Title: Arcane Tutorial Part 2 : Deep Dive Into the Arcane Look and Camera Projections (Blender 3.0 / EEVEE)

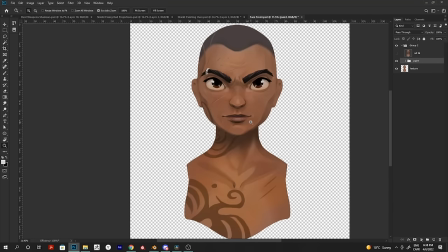1991s
Then I projected this from the front and did a pretty good pass just in Photoshop. And here you can see I drew the eyes and the eyelashes and the piercing,
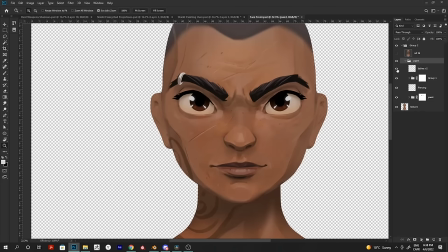1999s
but just because it was too weird not having them in there to evaluate if the texture was working correctly,
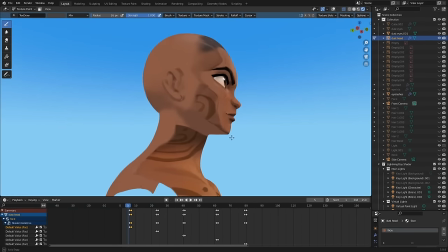2004s
but they're not part of the projection. And as you can see, after I first projected it, there were still a bunch of stuff that didn't work under the chin.
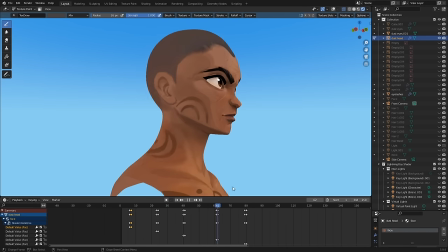2011s
So I fixed all that, and a lot of the work was just adding details that I didn't see from the front.
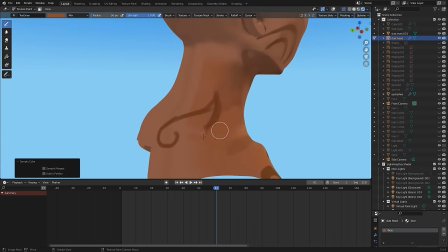2017s
And here's an example of something that I find super useful in Photoshop. I wanted to paint some tattoos on her neck, and I just didn't like the result I was getting in Blender.
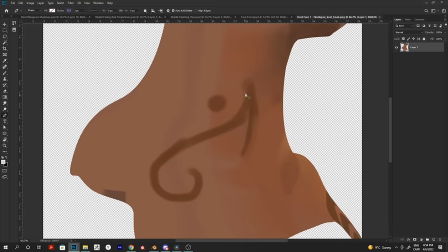2026s
It was a bit too soft. So what I did is I basically just sketched them in Blender, and then I redid a projection from Photoshop, and I used vector curves to really draw them in super sharp, and then I painted inside the selection using like soft gradients.
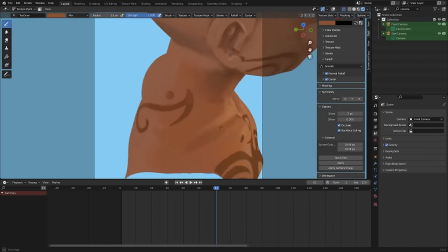2043s
And here you can see the result when it's projected back.
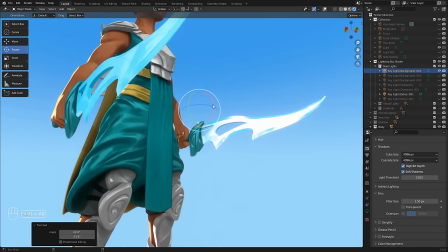2046s
Now, as far as lighting goes, as we took note in our observations, we don't necessarily want to shade the character the same depending on the shot.
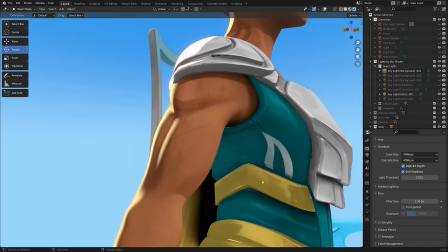2054s
Sometimes you might want a rim light, but other times maybe you just want to use the base texture with some color adjustment.
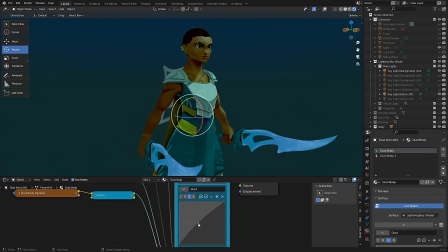2060s
So let's look at how to do that with the Lightning Boy shader. So let's start with a shader with just our base color as layer one.
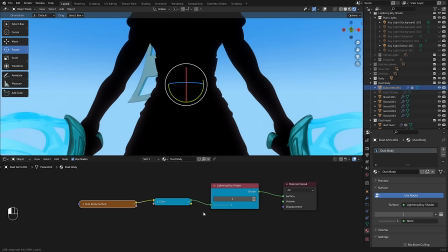2067s
So if you just want to do a color adjustment, usually RGB curves will give you the most control.
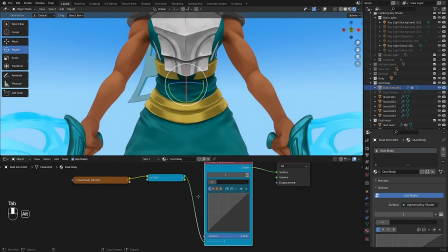2072s
The quickest way to add this adjustment is to press tab on the Lightning Boy shader node. That will give you access to RGB curves that applies on top of all your layers.
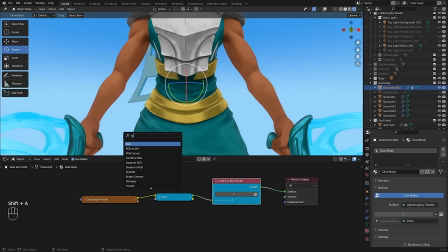2079s
Or you can create a RGB curves node from the default Blender nodes,
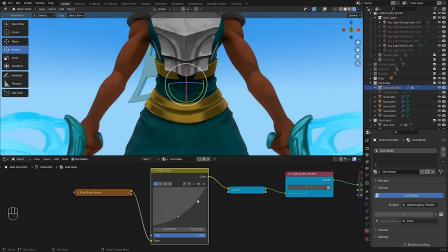2083s
and then you can place it after your image texture. So what's cool with the RGB curves is you can not only play with the contrast,
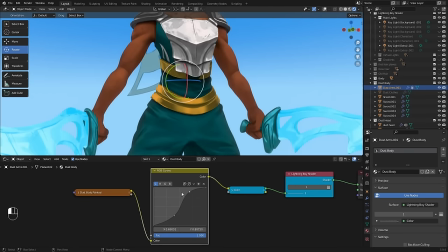2089s
but if you go in the individual color channels, you can also affect the general color balance. Now, this is going to affect the whole texture. So let's say you want to adjust something, but just at the bottom of your character or just the shoulder.
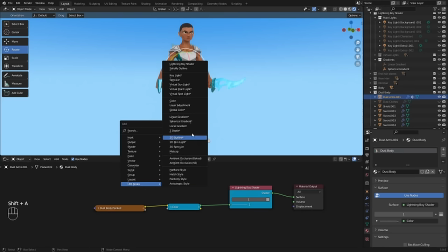2102s
So how do you do that? Well, with the Lightning Boy shader, you can create gradients, and it makes this very easy for this purpose.
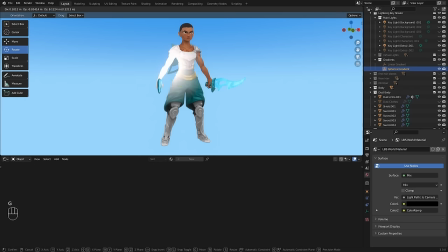2108s
So here I'm adding a spherical gradient in layer 2, and by default, it's going to be just a pure color.
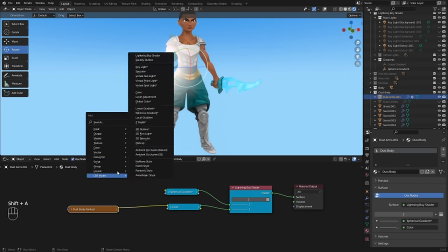2114s
But then if I do a RGB curves and
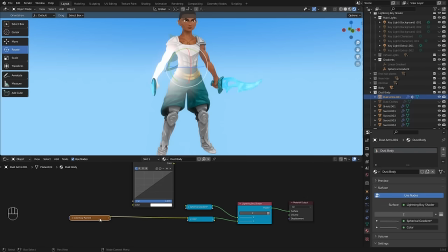2119s
modify my original image texture with it, you can see this is going to limit where the color correction appears.
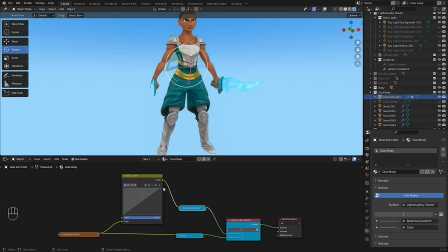2124s
And this is very similar when you think about it to just compositing in real time. This is something you would do in Nuke or in After Effects, but here I'm just doing it in EEVEE.
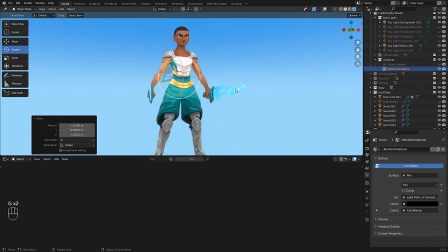2135s
And it's so much fun because I don't have to worry about pose mats and stuff like that. I'm just literally editing the material of my object.
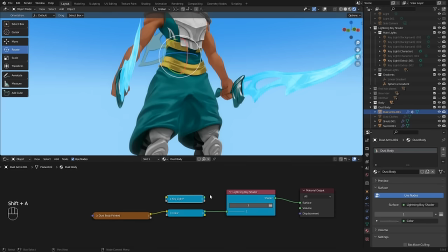2143s
So what else can you do? Well, you can create a key light if you want to add shadows.
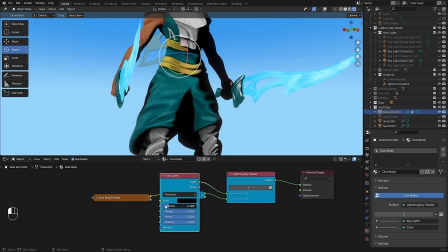2148s
Now, if you just use a darker shadow on top of your texture, you're going to realize that it starts to look a bit 3D. So for this, what I like to do is to create a custom shadow texture in Photoshop.
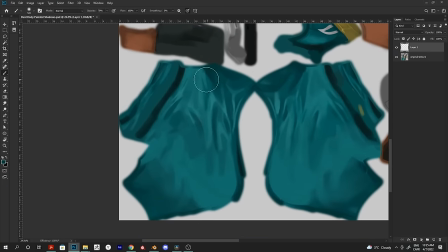2159s
And what I'm looking for when I paint this shadow is I'm trying to pick not the darkest color, but one of the darker color.
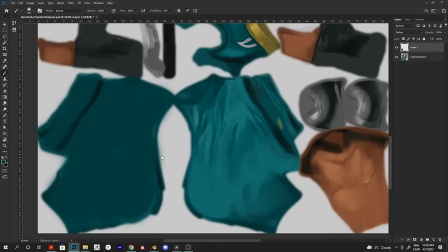2166s
And I'm painting using the blend mode called Darken.
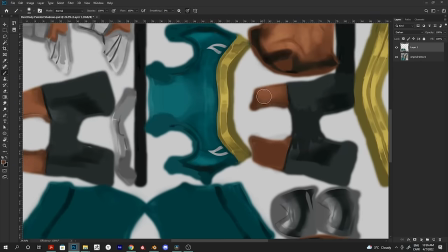2171s
And what Darken does is it's only going to affect the colors that are lighter than the color I'm painting with.
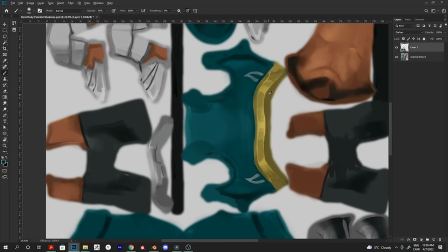2179s
And here's why this is important.
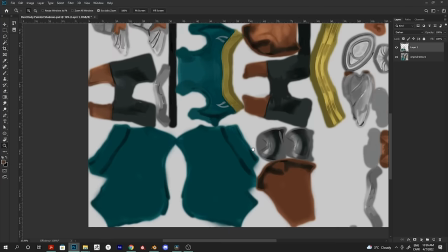2181s
Because we already have some kind of shadows painted in our texture, we don't need to make these sections even darker.
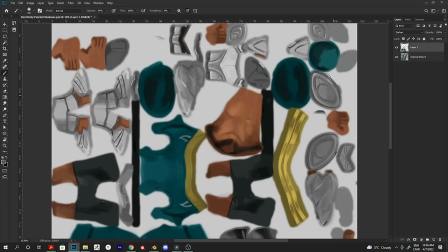2188s
What we need is for everything else to be as dark as the shadow that is painted in the texture.
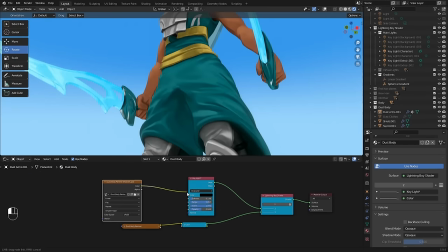2193s
So let me show you how that looks in the scene. So here I've connected the new image into the color of the key light.
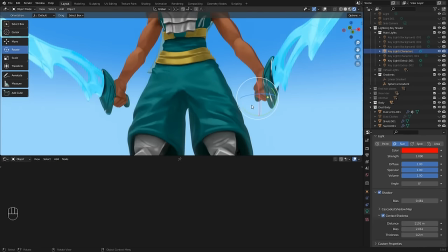2200s
And as you can see, instead of just darkening everything, the shadows blend a bit more seamlessly with the original texture.
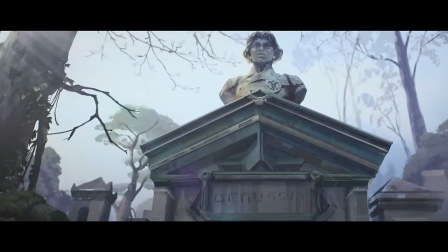2208s
And here's a shot from Arcane that shows well what I mean. Now look at this section on the cheeks here, the darker red section.
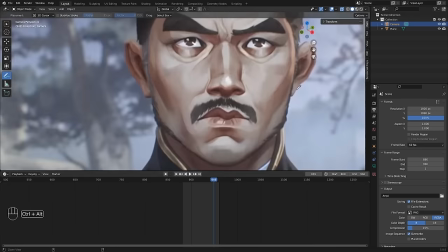2215s
This is coming from a light because you see it fade away as he raises his head.
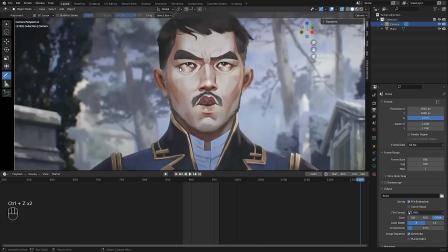2220s
And if you skip a little later, there's a place where there's barely any lighting on the face, and you can see that the color that they chose is really exactly the same one as the darkest one under the eyes here.
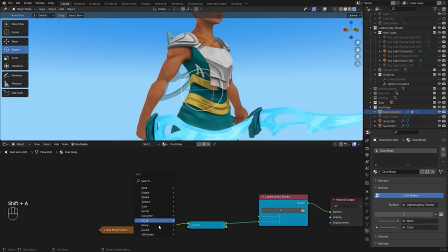2230s
And that's why it blends so seamlessly. Now, what if you want to add a very bright section of light on your character, not just a darker shadow?